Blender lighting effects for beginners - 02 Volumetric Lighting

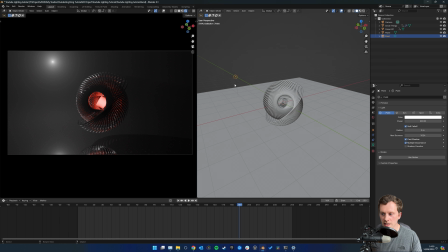It's sort of like washing out everything, and I want to create a bit more shape in my scene. So a really nice technique to use with volumes is spotlights.
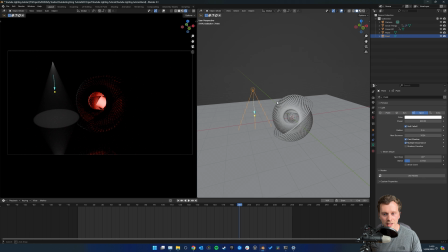So if I just turn that on, you can see you get this really cool sort of dramatic lighting, which is nice. Probably just make this a bit brighter, 5,000, and then I'm going to just place this off to the side there.
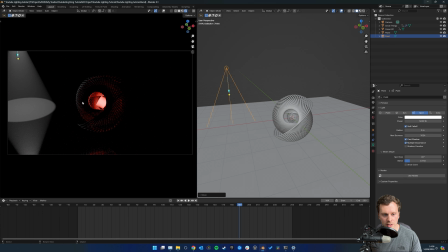Now I want this to point towards my thing here in the middle,
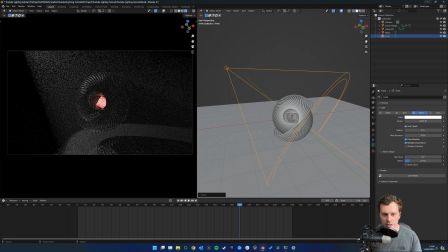and you can do that by grabbing this yellow toggle and pointing it to the middle, just dragging it over that cube there.
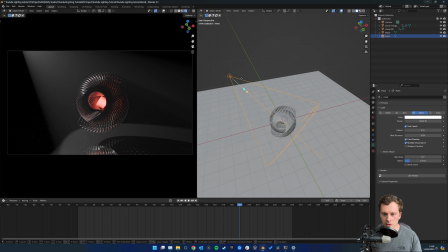But that's quite a tedious way to move the light around, because if I wanted to try in a different position, then I'm going to have to do that again.
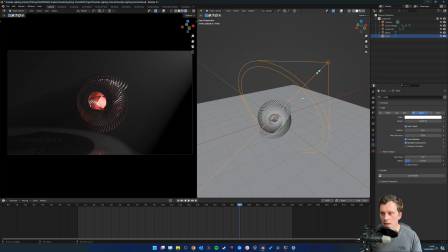And then if I wanted to try in a different position, I'm going to have to do that again, which is annoying. So you can actually just go down to the constraints with your point light selected, then click on Add Object Constraint and click Track To. And as you might imagine, you can use that to track to stuff.
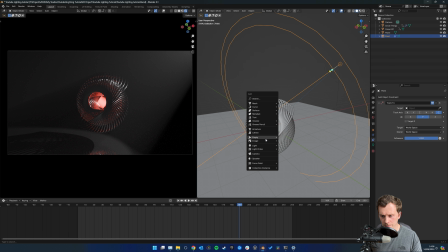So I'm just going to press Shift A, add an empty plane axis, click on my light, click on this little eyedropper, and then click on that empty.
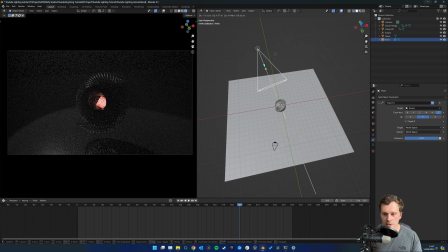And that's going to make sure my spotlight is always pointing at this empty, which is pretty cool.
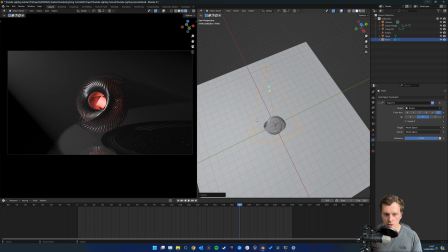And that's just going to help me find a nice frame here for my lighting. I'm just going to put it sort of top left of frame, and I'm going to put it behind it.
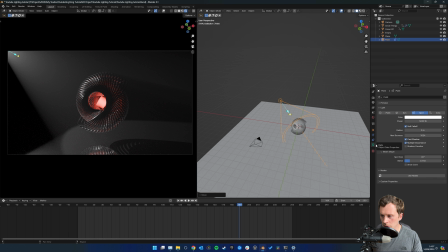I think that sort of creates a nice light. I'm also going to go down to the data thing here. And because we've got a red sort of light in the middle, I'm going to choose a sort of complementary color there, just to create a bit of color contrast.
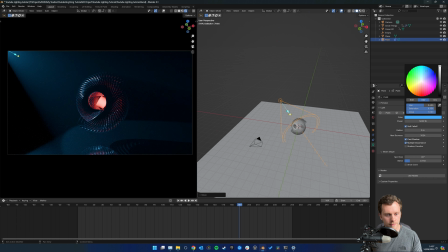Blue's quite nice. So I'm just going to do that. And then I'm going to make the spotlight size a little smaller, maybe 30 degrees. That's too small. Oh, that's 20, 30. There you go.
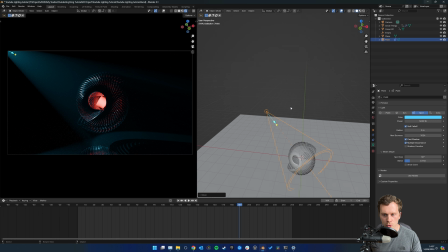Now we get this cool sort of cone light, which is really nice.
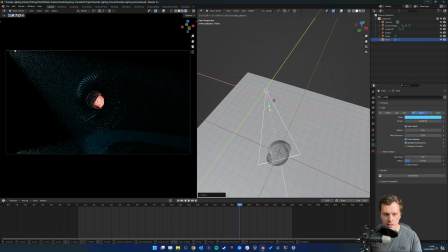Let's see. If I press G and Shift Z, I can move it on a local axis there. I kind of want to see, you know what?
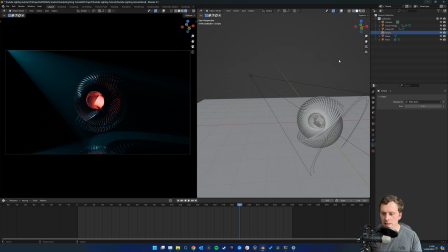I might point the light down a bit so I can select that empty that we've checked it to, press GZ to move it down. So it's sort of pointing more towards that. And I'm actually going to select my floor and move it down a bit as well, I think.
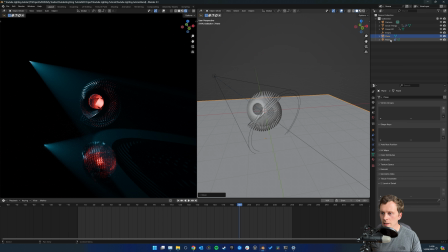And then to make your light slightly more realistic, if I click on it, you can see the radius is currently 0. So the light is being emitted from an infinitely small point, which is completely unrealistic, because whether it's the sun, a studio light, or the light in your kitchen or your monitor, it's not coming from an infinitely small space.
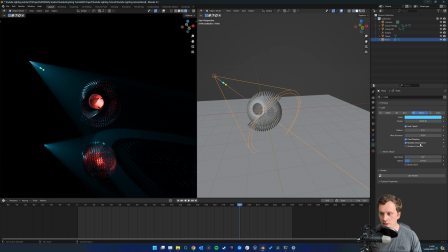It's being emitted from a larger area, whether that's the whole area of the light bulb or whatever. So you actually get a much more realistic look if you make this radius slightly bigger. If it happens in real life, you should try and emulate it in your render. And that's going to soften these shadows. So maybe 0.2, and you can see that it sort of softens them out a bit more.
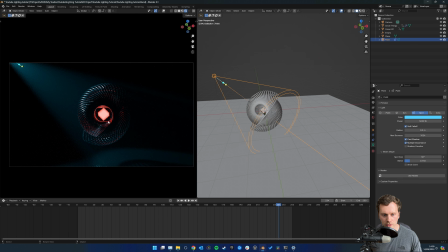So if I jump back into my camera view, you can see we've got quite a cool looking shot there with the volume. And yeah, that's just a super quick and easy tutorial on how to create volumetric lighting and light shafts in Blender. It's going to add a lot to your scenes, so chuck it wherever you go, just be wary, it will slow down your render time.
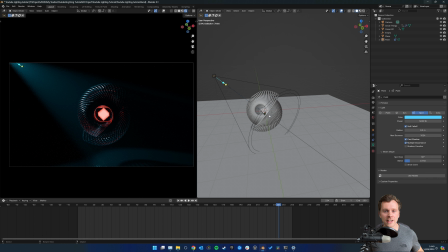And yeah, in the next tutorial, we're going to look at adding some particles to the atmosphere. You can use those across a range of different projects, whether it looks like embers sort of burning or like dust in the atmosphere. They're super useful to know how to use, and they'll elevate your render. So yeah, let me know if you've got any questions down in the comment section below, and I'll see you in the next one.